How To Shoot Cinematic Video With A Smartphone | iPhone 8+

It doesn't have to be some extravagant story with voiceover and script and all that as you can see in my little dirt biking video I made I have
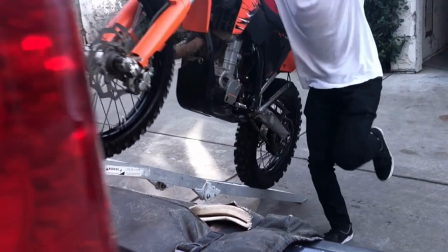3:50 shots in the beginning loading up the dirt bikes loading up the truck getting there unloading the dirt bikes getting ready for the ride kind of
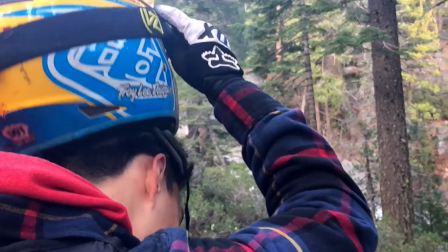3:56 that climax and the riding shots are sort of the climax and then you can see at the end of the video just kind of winding down things fading out the Sun is starting to set if you can master those four areas when you're shooting video with your iPhone I can guarantee you some awesome cinematic videos and your content's just going to be golden. So at this point I'm going to shift over to the editing room because it's all I have to say in terms of shooting and it's getting pretty hot out here. All right so you've shot some amazing cinematic footage using your smartphone but you're not quite sure how to edit it.
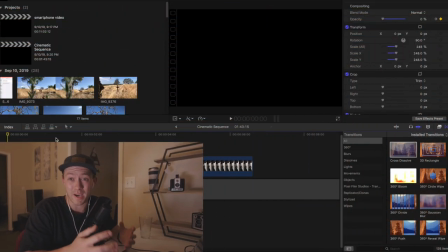4:30 Right now I'm going to be giving you four tips on how to spice this cinematic footage up and really make it come to life.
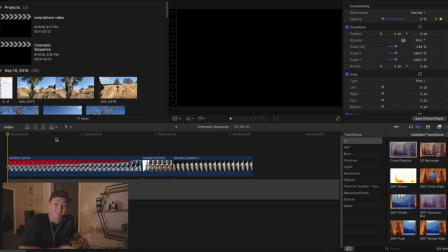4:37 So let's get into it. The first thing that I do when I'm creating a cinematic sequence from the footage that I shot is I add cinema bars or a letterbox. So I'm going to go and search in Final Cut Pro for the letterbox.
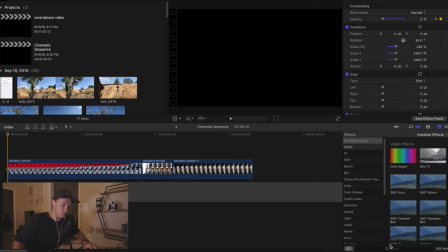4:55 Oh, it's not a transition. It's over here. Letterbox.
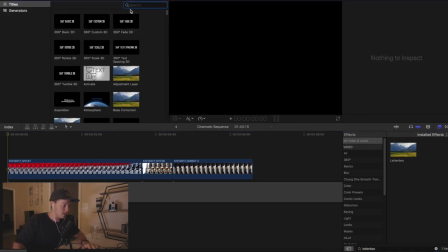5:00 And then I'm going to go and put it on top of an adjustment layer that I will link below this video in the description that you can download.
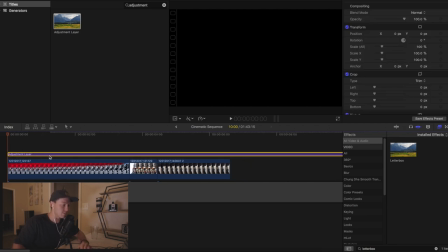5:10 Adjustment layers are super clutch and you're going to use it for your letterbox and later for your color grading once you get into that.
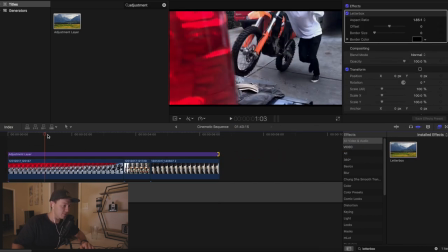5:17 So I'm going to throw the letterbox on top of our footage here on the adjustment layer. I'm going to rename that to, I'm going to call it Cinema Bars. I don't know if that's the correct terminology or not.
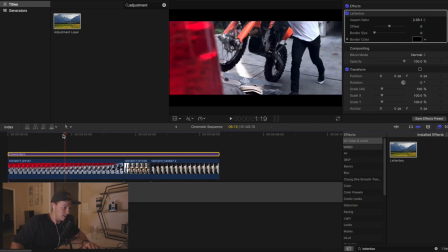5:31 I'm going to set it to two, three, five to one, which is kind of the classic cinematic ratio. as you can see you're already looking more cinematic easy as that so that is typically the first thing I do I'm not gonna go through and edit this entire sequence because that would take forever
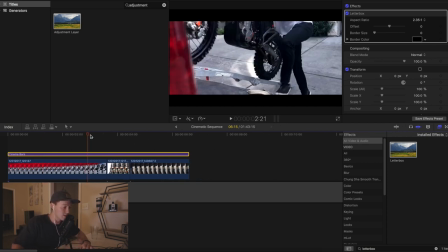5:47 and we only have limited time here and I don't want to bore you and keep you here forever so I'm just gonna work with these first few clips here so we have our cinema bars that is tip number one to do that's gonna already make your footage look cinematic you can see if
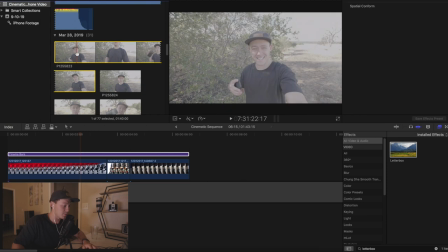6:01 you put it next to for example let's see
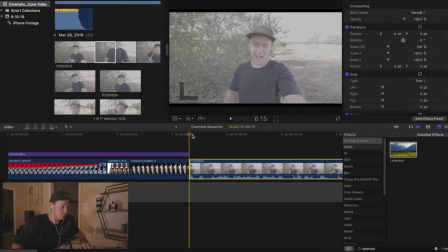6:05 no like a vlog clip I'm talking to the camera here and
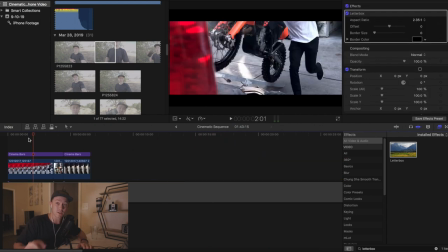6:10 then I have my cinematic sequence so then tip number two is to play around with
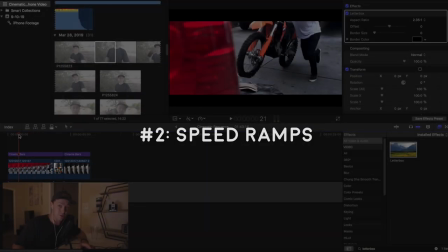6:15 speed ramps if you shot a lot of this in slow motion to get that really smooth footage
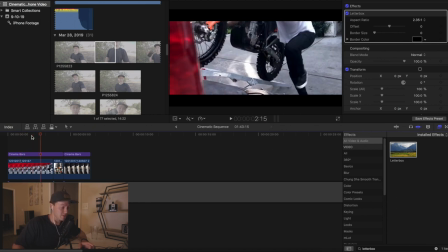6:20 well there you go slow you don't want the whole thing to be slower that's just gonna be boring so you want to see that as a little speed ramp there so how I would do that is I would go to blade speed which I've already done on the clip so it's going to
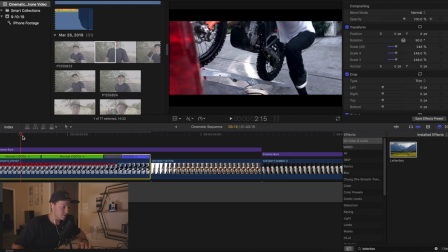6:32 show up there you go here's your slow motion footage you've shot and
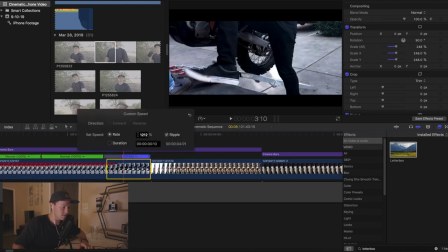6:37 then you would make this like a thousand percent or something
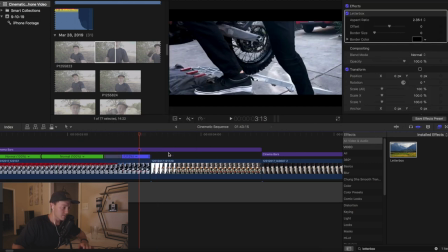6:42 so boom thousand percent and then on the next one that last little
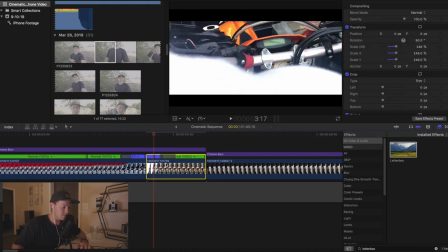6:47 bit I would again blade speed but I've already done it as you can see eight hundred percent
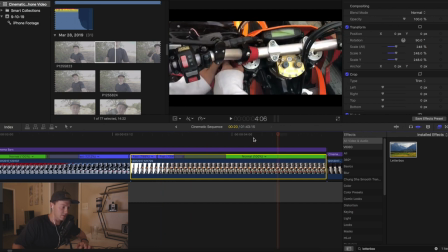6:52 just that very first the clip and then slow again so it goes from slow
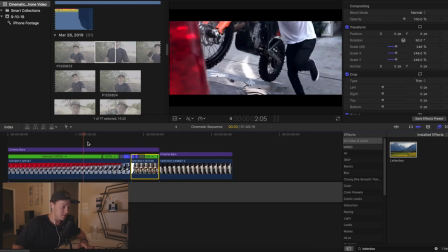6:58 to fast to slow and it makes a nice transition so
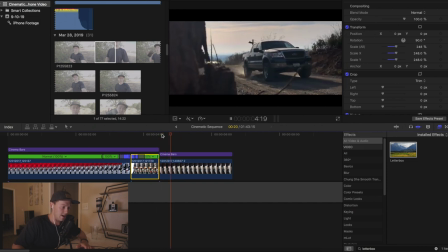7:03 as I'm and then you can see I did it again there quick fast slow so I really like incorporating this into my cinematic sequences tip number three and
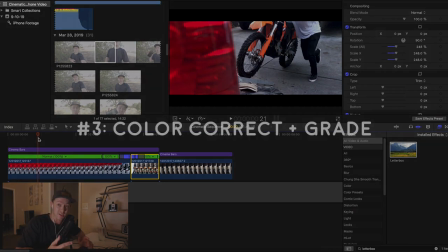7:13 probably the most important tip is color correction and color grading so to do this again
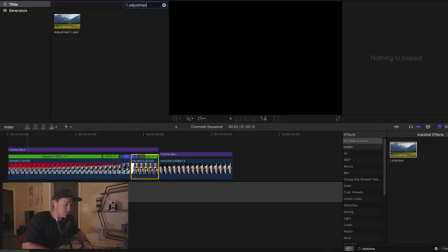7:18 I'm going to add another adjustment layer whoops underneath
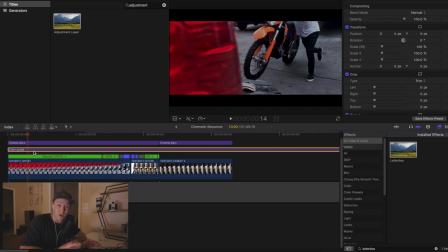7:24 those cinema bars color grade there's a difference between color grading and color correction I'll probably go into that into a different video but basically the color grade is like that stylized cinematic look and then the color correction is just simply fixing your exposure and
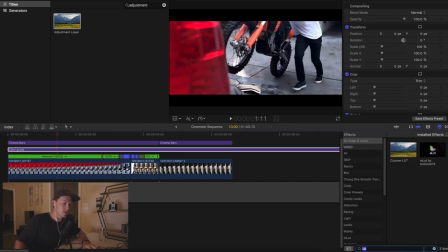7:38 stuff like that I'm going to search custom LUT and I'm going to apply my s log LUT that I use for a lot of my footage now I did not shoot this iPhone footage in s log so